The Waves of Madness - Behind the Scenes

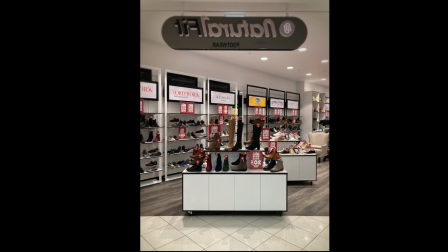(4:07)
For this movie, I didn't want to have a bunch of CGI backgrounds, so my idea was I'm going to go around where I live in Sydney and
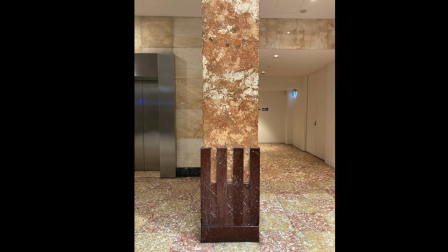(4:15)
just take a bunch of pictures of little pieces that I think I could use to slowly
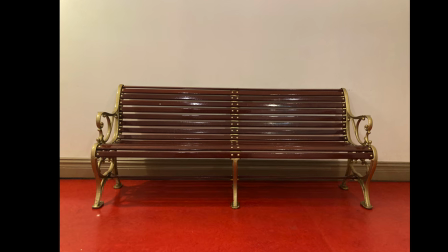(4:20)
construct Photoshop in the backgrounds to bring this cruise ship that I obviously don't have the budget to produce to life on the computer.
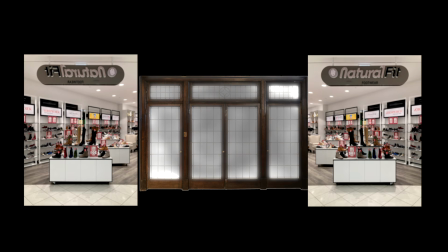(4:29)
Here, I'd start with the deep background with pictures like inside of storefronts. I'd find a doorway that I like and I'd put that together. I grew up on the Resident Evil novelizations when I was a kid, so S.T.
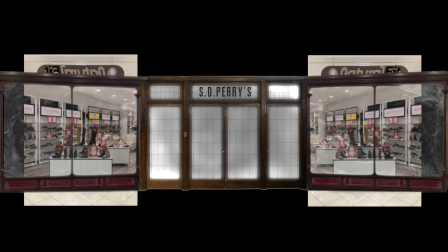(4:41)
Perry's sounds like the name for this shop. I'm going to find some storefront pieces, throw some glass in between those, fog that up, make that kind of seem like it's real.
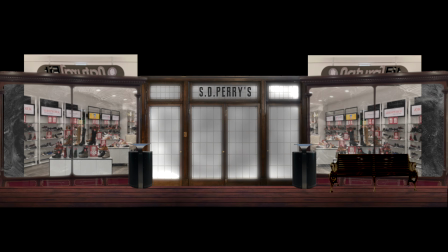(4:49)
Go out, take some pictures of these trash cans and benches,
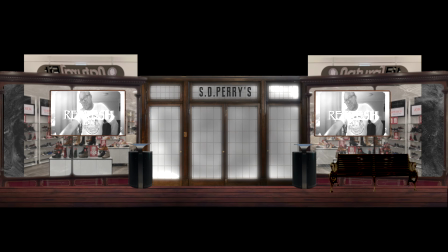(4:52)
populate that with the background. get the cruise ship advertisement video together that I use for one of the crowdfunding perks on the Indiegogo,
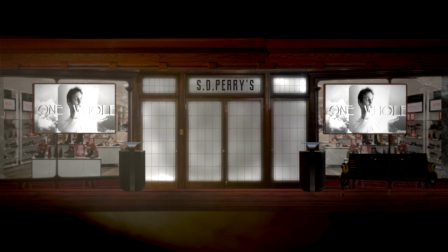(5:00)
throw that in the background. Then we're going to start throwing in some light and some smoke layers and attempt to soften this up and make it,
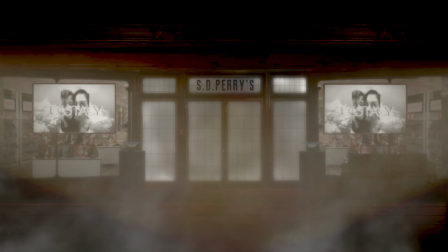(5:07)
look less fake and hopefully more real. And we keep chipping away at that more and more and more, and I find some railing and those pillars that I took a picture of.
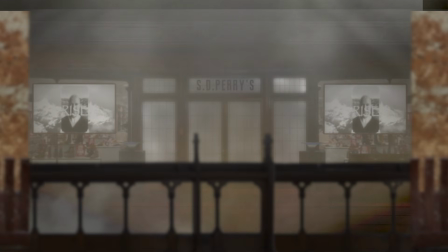(5:15)
I chop those out, put that in the foreground so we have some depth, and we put on our final fog layer here.
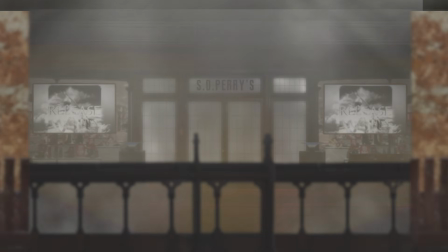(5:20)
Then we make sure we have the scale right. We throw me in there as a little guy that we shot in the studio apartment. Then we turn it black and white,
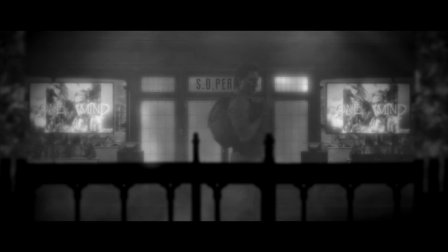(5:30)
and we start putting on finishing filters and layers and just try to dumb down the 8K and soften this up and make it like an old classic 1930s, 40s Universal monster movie. So at this point, we built all the sets. Everything's looking cool. We've got this moody-looking, side-scrolling cruise ship that I'm very happy with. But there's this opener of the movie where it's the cruise ship before everyone disappears, and obviously there's about one of me, so, how the hell am I going to populate this thing?
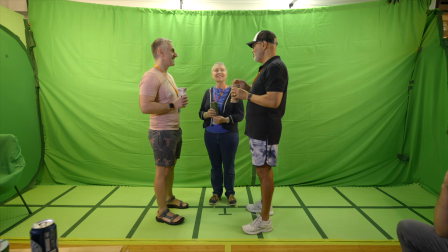(6:04)
I knew we didn't have the budget for extras, so what we did have is a lot of friends and family in Sydney, so on the last day of shooting,
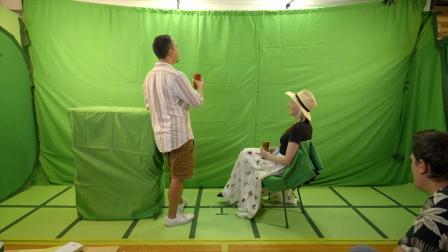(6:12)
we decided we'll just throw a party in the studio apartment where we've been shooting the whole movie and give people a bunch of drinks
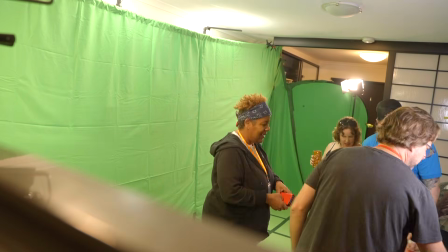(6:19)
and have them up there and just have them wander around, stand there, sit there, all these different ways on a cruise ship,
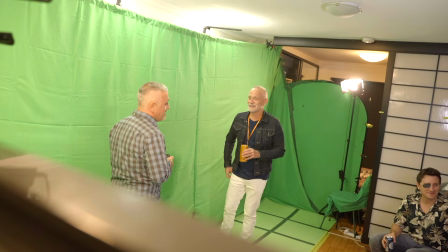(6:25)
and I can flop them around, multiply them, insert them wherever I want in the background of the movie,
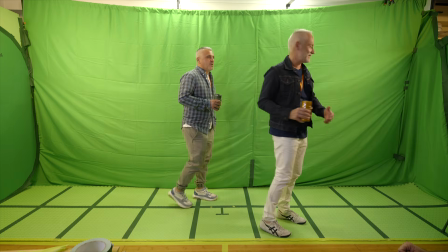(6:31)
and make it feel like this ship's a lot more populated than it is with the same 10 people walking around back and forth.
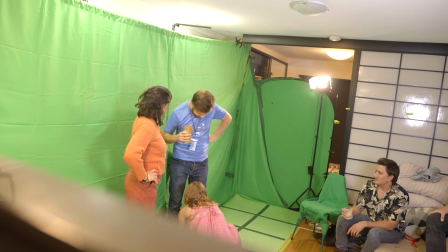(6:36)
Michael Lee actually made cruise ship t-shirts for all the extras and sent them over to us in Australia that actually have the Elder of the Seas logo on them,
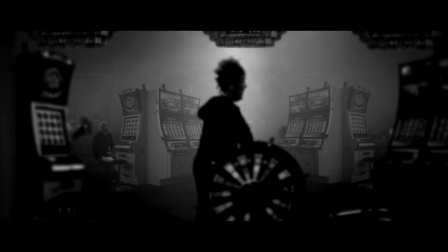(6:43)
which were fun, and all their lanyards also are Elder of the Seas and have their name on it, which was quite a fun little detail you'll never see.
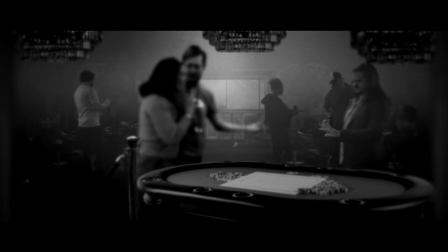(6:49)
And this is what it looks like when everyone that we shot in the studio apartment is inserted into the background of the cruise ship, and it looks a lot more populated than it was.
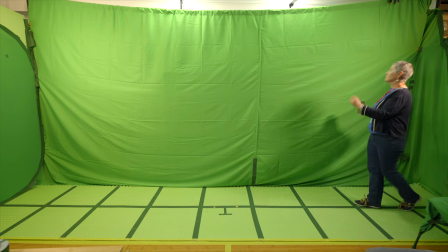(6:57)
Now, if anyone needs a master class on how to walk like a normal, average, inconspicuous human being, please watch Talei's mom show you all how it's done.
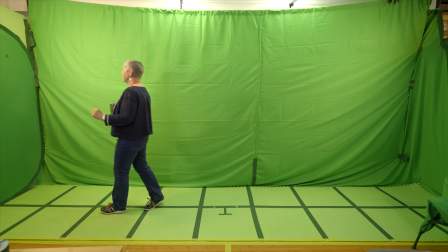(7:07)
That's so good, Narelle. That's so incredible. So I really wanted my character's introduction to be in this cool little boat that would then drive into the cruise ship and show you the scale of everything and kind of show you how the movie moved, which was great until I started to kind of realize, where the hell am I going to find a boat to shoot on?
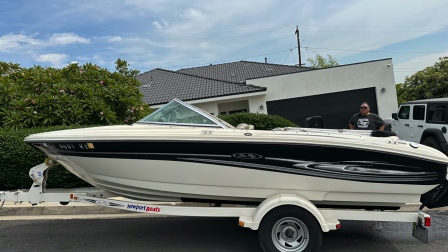(7:33)
So obviously, Michael Lee, being the international man of magic and mystery that he is, he's like, oh, you want a boat?
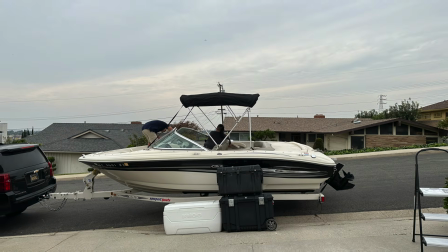(7:39)
I got 2 boats. So he chose one of his boats, and he drove it over.
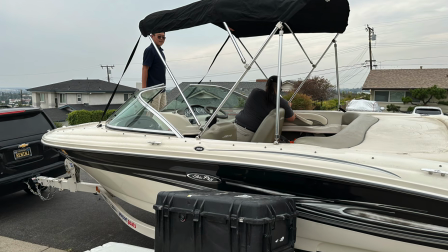(7:44)
The original plan was, we'll drive this thing into your driveway. Turns out it didn't fit. So we're like, park it on the sidewalk, and we'll, shoot from the driveway.
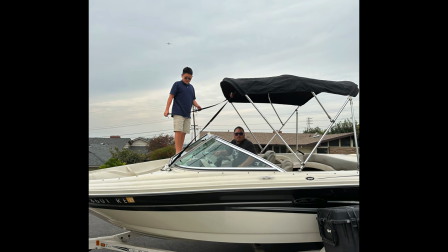(7:52)
That seems safe enough, right? So Michael Lee and his son Kenji start setting up the boat for us, and then we start kind of wrapping our brain around how are we going to shoot this boat,
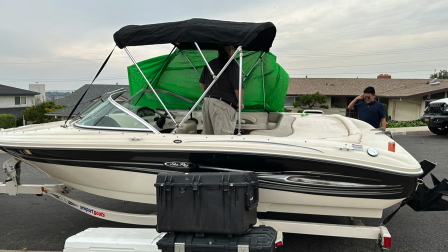(8:02)
and how are we going to attach green screen on it, and there's wind, and etc.
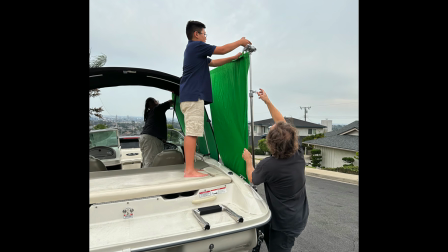(8:05)
I knew we wanted to shoot it outside because lighting this boat would be a pain in the ass, the limited lighting we have.